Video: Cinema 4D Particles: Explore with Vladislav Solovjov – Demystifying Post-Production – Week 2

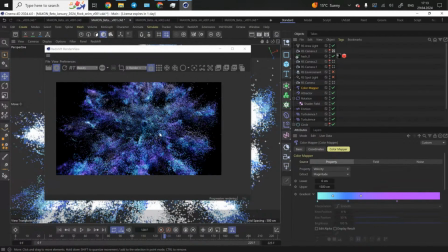13:02 So the particles start exploding, and they also start reacting to that change in velocity.
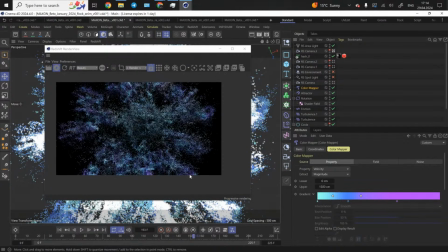13:11 And the most intriguing part of this simulation was using the flock.
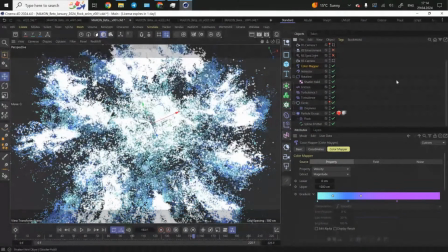13:17 I think, in my personal opinion, the flock modifier is one of the most powerful and unique modifiers I've ever seen. So there are so many opportunities how we can change such like settings like cohesion, separation, velocity, alignment.
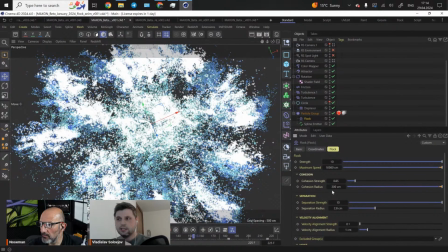13:37 Just basically just playing with these settings, you can achieve so many different results. And for me, it was more about like being in the sandbox, just piling different settings together, previewing, to see what happens.
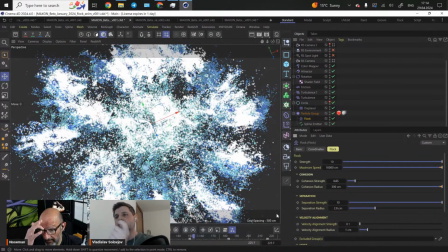13:57 Because I didn't have like a particular agenda. I knew that I wanted the particles to swirl in this beautiful tornado and then somehow explode, but I didn't know how the structure should look.
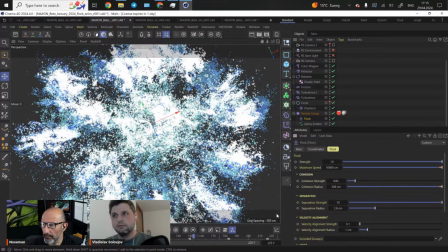14:11 So it was more like experiments I could just explore along the way. And in most cases, this is how it works. Even though if I haven't have a creative brief, I never know how exactly I want the particles to look.
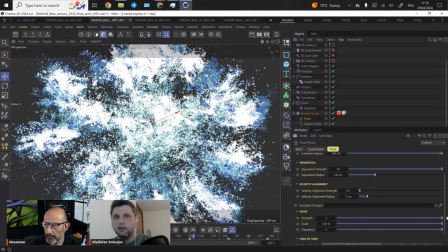14:28 So it's more about eyeballing to see what works and what doesn't. So it's like clear experimentation for me. So yeah,
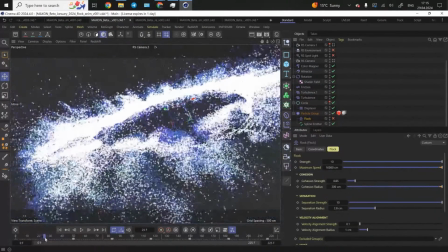14:42 if we play this animation from this angle, I also put a lot of attention, a lot of focus on camera work. So imagine if we just had one single static camera that would be facing the center of the composition like this,
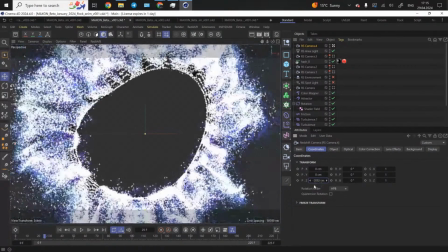14:58 and we just zoom out. The animation starts losing this density.
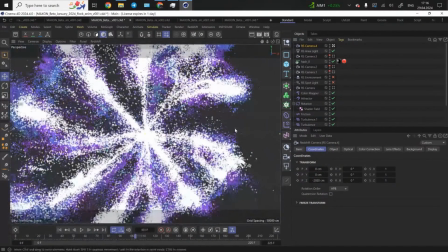15:05 It looks a bit underwhelming, if that's the right term to use.
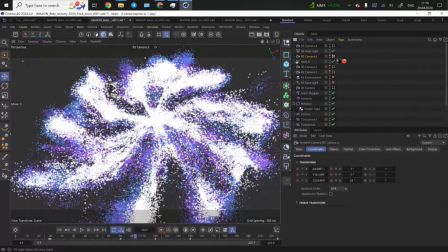15:11 So I decided to give the camera a bit of motion. So the camera starts closer to the center of the vortex, and then it just starts slightly moving. revealing the structure. So we start from a bit, we get close and down to
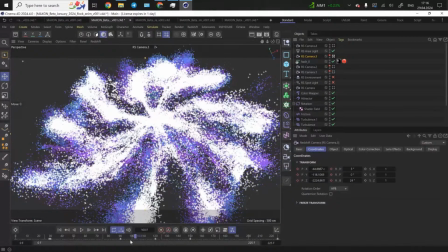15:30 this explosion, so we could see the plane of the simulation, and then we start zooming out, panning the camera, and slightly rotating, spinning the camera to show the structure from the different plane, from different point of view.
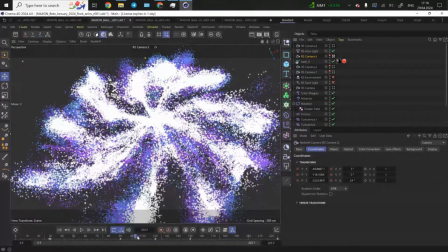15:48 Just very subtle movements, nothing too crazy.
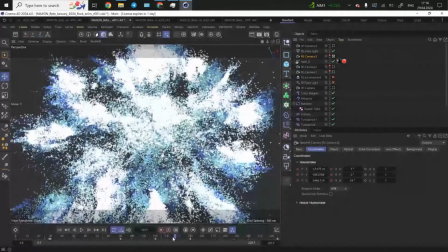15:52 But you can see that the particles, they explode, but the camera actually somehow follows the simulation, the explosion.
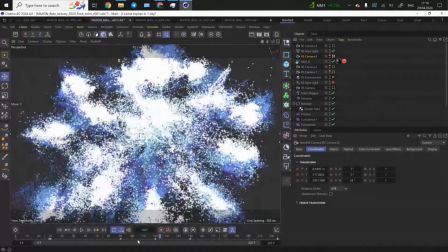15:58 So for me, it's always about the camera work. So if I go to the Redshift render view,
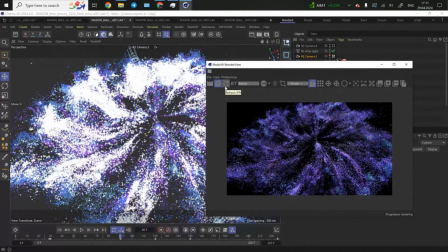16:06 you also see that I used heavily the bokeh, because bokeh brings this, I don't know, like the depth in like each shot.
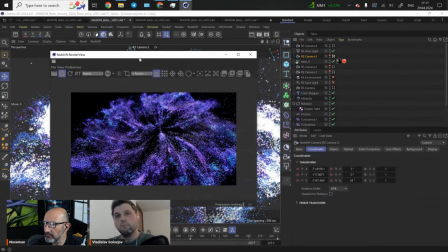16:19 Imagine if I just turned it off, it would look more like a Milky Way because of the vast space. Here, I wanted to have like a little granular effects, and if I took a closer shot with the real camera,
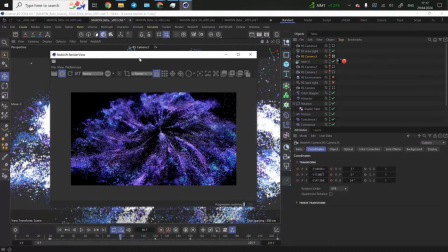16:32 we could see like the change in aperture, the depth of field. So I decided to achieve something similar to that.
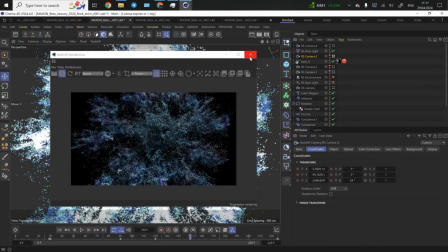16:42 Yeah, so this simple, I decided to keep a bit simple.
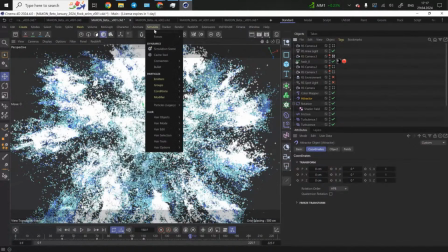16:46 So I took the attractor from the simulation forces graph from here.
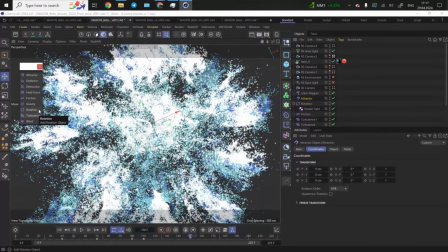16:53 I use Attractor and Turbulence. You will be able to see these settings in so many scenes. I'm going to show. In this case, I use rotation.